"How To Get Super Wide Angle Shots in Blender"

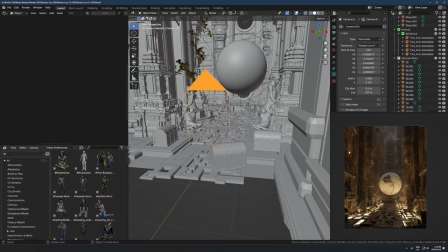So if I set it to whatever this is, you can see you can actually get, there would be like, that's kind of similar to the perspective lens, so it's not like warping the outside at all. But if I pull it back here just a little bit, this looks more like the panoramic, like the default panoramic lens before.
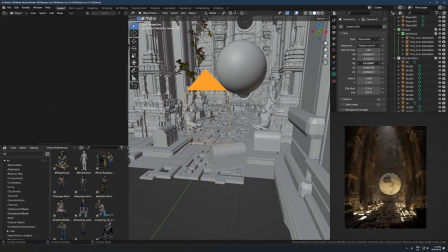But you can actually have it somewhere in between, you know, extreme and not at all. So I like to just kind of pull that back just so it's warping the edges a little bit, but not like anything insane. And I find that's just a nice, just gives it like a nice look that's not too extreme.
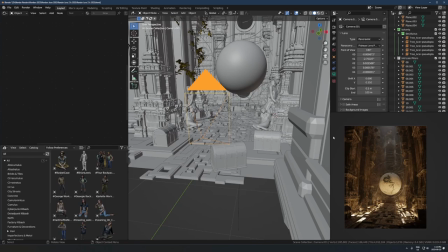So obviously if you take this effect to the extreme, it can look really cool sometimes, but it can also just ruin things. So I would say play with this effect, but just treat it with like use a bit of caution, you know, don't go so crazy with it that it's just like insane to look at,
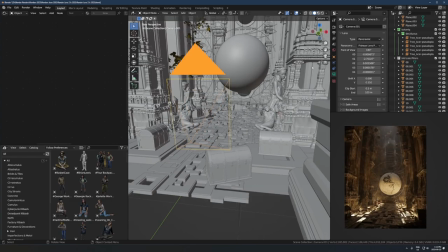although that can be fun sometimes, like doing this, that is fun. This is like anytime you see my renders that have a little bit of that like distortion around the outside, that's this. Oh, one more thing I forgot to mention is in here,
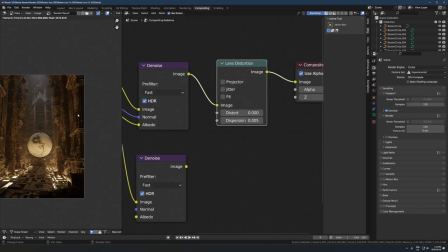just something that complements this effect really nicely is using a bit of lens distortion with the node.
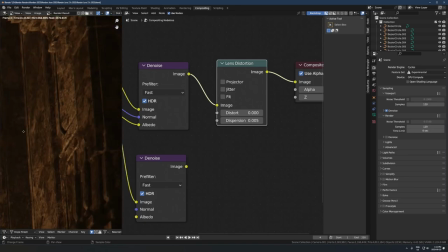So what this is if you look right in the corner of my render here, you see how like there's a bit of, you'd call this like chromatic aberration or fringing, or like, you see how it's just a bit soft and like kind of weird in the edge of the frame here in like
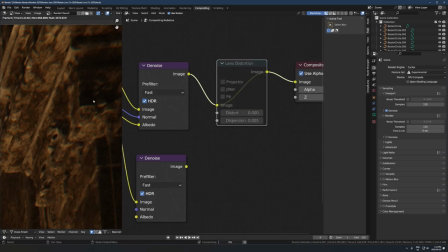the very corner of my render. This is this node right here. If I just mute this and look at what it does without it, just let it load here. So there we go. It's without this node, it's perfectly still like tack sharp in the corner, just around the outside of the frame.
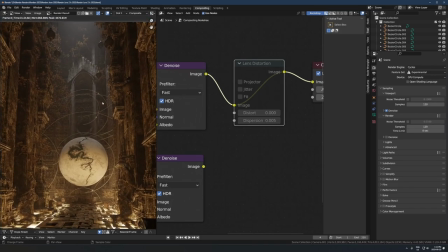And I find it just looks a bit more natural and like a real camera, and just has a nice effect if you put a little bit of this on.
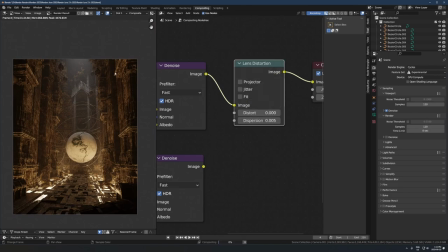Some people really don't like this effect. Like, it's pretty easy to make it look bad by having this on here.
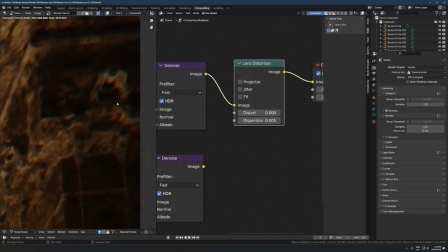And yeah, you can see it just adds a little bit of that softness back to the edge of the frame there.
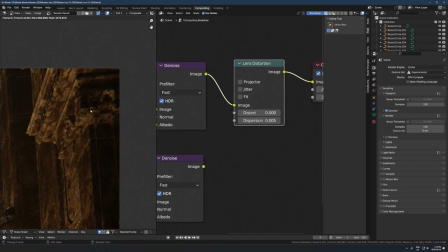So that's like most real cameras that you use in real life are going to have a bit of that effect, this lens distortion, like
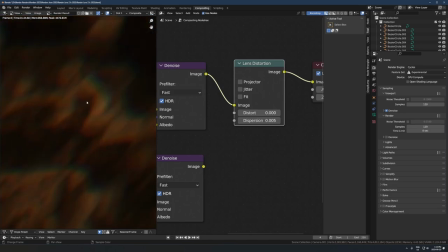chromatic aberration effect, where like you can see it gets kind of split into its individual like red,
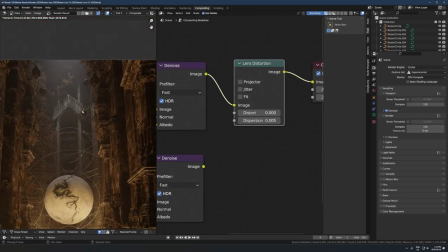green, blue channels here. So it makes it feel a little bit more real, and like you're shooting with an actual camera, which is always nice.
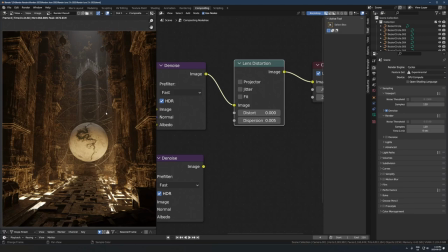But like I said, a lot of people, like if you turn this way up,
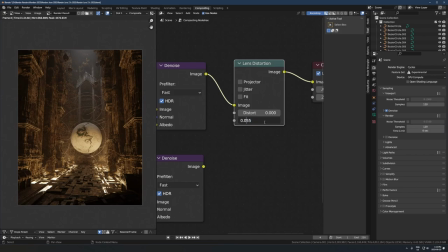it makes it look really bad really fast, and a lot of people do not like this effect. So just again, use this with caution. You know, add enough to where it's like a little bit noticeable and makes it look better, but doesn't like, it's not so extreme that it's just distracting and makes it look worse.
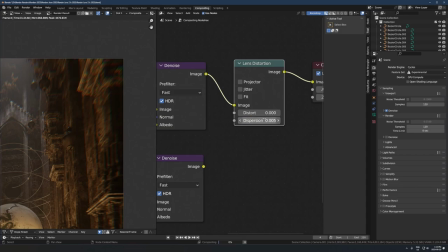But yeah, do whatever you want, obviously. So this is the value I use usually, 0.0055. And I just leave that on in my default file, so I don't even have to worry about it. It just always adds a little bit, but not too much, to my renders.
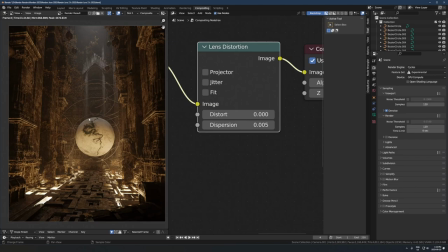If you want to learn more about my overall process of creating environments, I suggest you go and watch this video right here. It's probably my best video. It has a like overwhelmingly positive response, I found, and it's done really well. So if you want to check that out, I'll just leave a link to that one. And yeah, have a good rest of your day, I guess. Hopefully that was useful. Okay, bye.